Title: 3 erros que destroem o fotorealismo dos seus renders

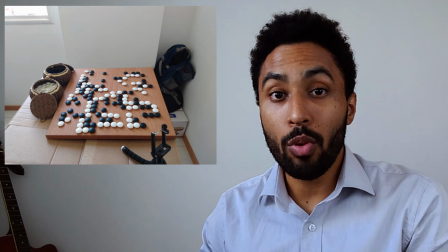(0:00)
Esta foto é a foto de um tabuleiro de Go. É um jogo oriental que é o jogo mais antigo do mundo ainda praticado em torneios oficiais até hoje.
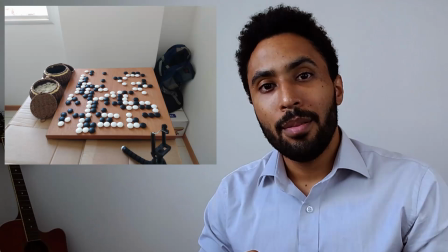(0:07)
E provavelmente esse é o item mais interessante que eu tenho aqui comigo, o item que tem mais história.
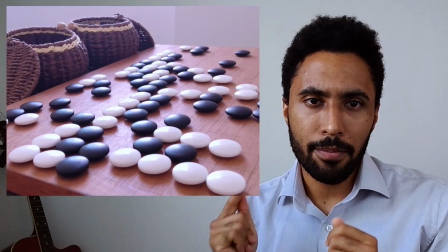(0:12)
Mas fotografar ele dessa maneira, como você está vendo nessa foto, é uma porcaria. Entretanto, se eu fotografar ele dessa maneira, fica muito mais interessante. Espera, eu sou um artista 3D. O que eu preciso entender é de modelagem, renderização, materiais fotorrealistas. Eu preciso saber criar iluminações que pareçam as do mundo real. Não preciso aprender fotografia.
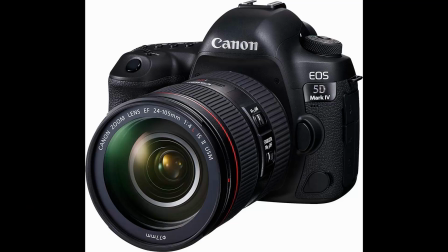(0:40)
Preciso? Para provar que você precisa, eu vou te mostrar uma coisa. Isto aqui é uma câmera.
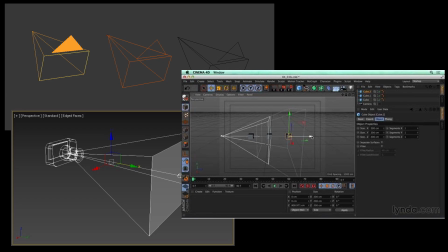(0:46)
Uma câmera de verdade. E isto são câmeras. Câmeras virtuais de renderizadores 3D. Dentro dos renderizadores, como o Cyclos do Blender 2.8, o Corona, o V-Ray, até mesmo o Lumion, todos eles têm câmeras. E estas câmeras, elas fazem basicamente o que uma câmera do mundo real faz. Elas capturam imagens. E se você não sabe lidar com câmeras do mundo real, pelo menos um pouquinho, você não vai conseguir lidar bem com as câmeras do renderizador 3D. E provavelmente, não entender de fotografia, pelo menos o básico, é o motivo pelo qual a maioria dos seus renders não são muito bons. Foi pensando nisso, na necessidade que os artistas 3D, designers de interiores e arquitetos têm de entender um pouquinho de fotografia para poder trazer isso para dentro das suas modelagens 3D,
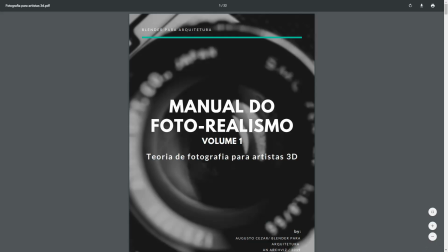(1:31)
que eu criei o e-book Fotografia para Artista 3D.
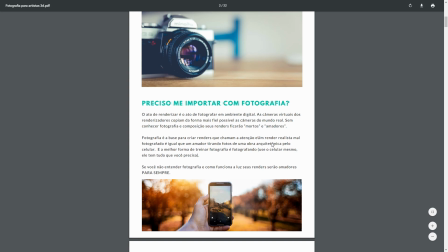(1:35)
Este e-book ele é totalmente gratuito e você pode clicar no link aqui abaixo para fazer o download dele, beleza?
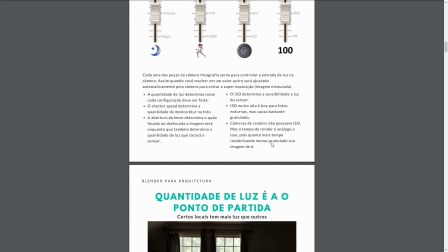(1:40)
Lá eu ensino o básico e você pode até utilizar ele como livro-texto dessa série para poder acompanhar o que eu tô falando aqui. Nele eu explico o básico sobre fotografia para te ajudar a melhorar as suas renderizações. Pois como eu falei, se você não entende de câmera, você não vai entender como mexer na câmera virtual do seu renderizador e consequentemente os seus renders não vão ficar bons. Então, link aqui embaixo para você fazer o download, faz o download lá, mas não pause esse vídeo porque eu tenho uma coisa muito importante para te dizer agora.
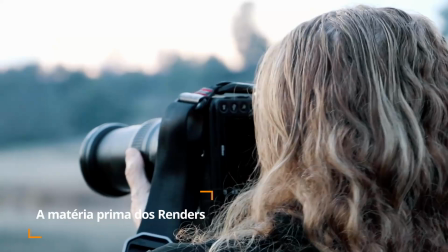(2:09)
Você sabe qual é a matéria-prima da renderização e das fotografias? O escultor, ele trabalha com barro ou pedra. O metalúrgico trabalha com ferro e aço. Mas o fotógrafo e o artista 3D, com que ele trabalha? Bom, o fotógrafo trabalha com luz e o artista 3D também. Ora, a imagem que sai do monitor e bate nos seus olhos, ela é luz. A imagem que está sendo composta dentro do seu renderizador, ela é luz. Ela é uma luz virtual que funciona através do processo de ray tracing ou do processo de rasterização, também conhecido por render em tempo real, que é o processo utilizado em jogos. Mas mesmo que essas luzes sejam apenas simulações dentro de um software 3D, elas se convertem em luzes reais que saem tanto pelo monitor e vão até os seus olhos, quanto em impressões que vão para folhas, folders, outdoors e etc. Então, a luz que você trabalha dentro do renderizador 3D, ela é tão real quanto a luz do mundo aqui fora. Então, a matéria-prima da renderização do CGI é a luz. E se você não souber como lidar com câmeras, você não vai saber como lidar com a luz. Dito isso, eu vou falar para você agora os três erros mais importantes que as pessoas cometem quando vão trabalhar com renderização fotorrealista ou mesmo com fotografias.
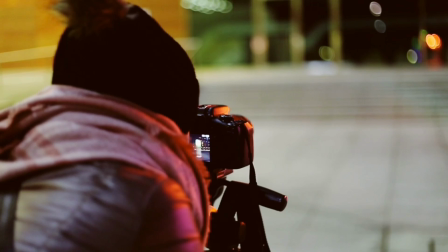(3:27)
O primeiro erro é não saber fazer uma boa composição ou um bom enquadramento.
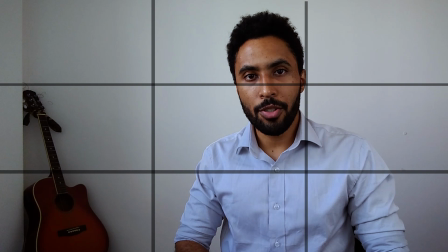(3:32)
Para fazer um bom enquadramento, é muito simples. Observe, eu vou dividir essa tela aqui agora em três linhas e três colunas.
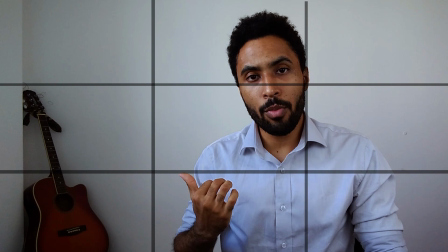(3:39)
Como você pode ver, eu estou propositalmente enquadrado de forma que eu estou em dois pontos de atenção,
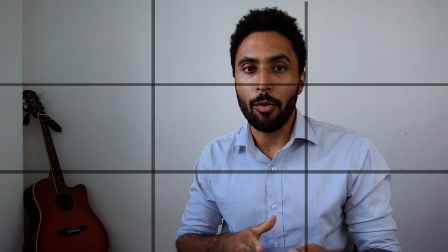(3:44)
enquanto que o meu violão ali no fundo, ele está mais ou menos enquadrado, também para ficar próximo a pontos de atenção.
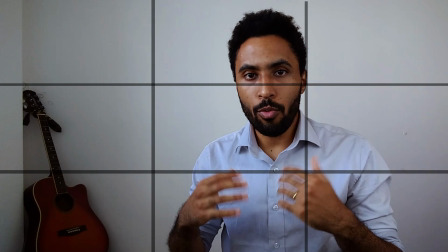(3:50)
Apesar de eu estar apenas com um fundo branco e um violão ali atrás, eu tenho um enquadramento relativamente interessante e dinâmico. Eu não estou 100% no centro, o que faz a minha imagem não ficar boring, e eu também não estou perdido no espaço, como você pode ver.
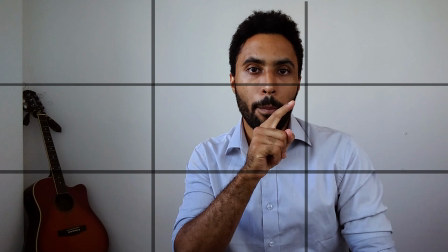(4:05)
Eu estou enquadrado de uma forma que chama a sua atenção.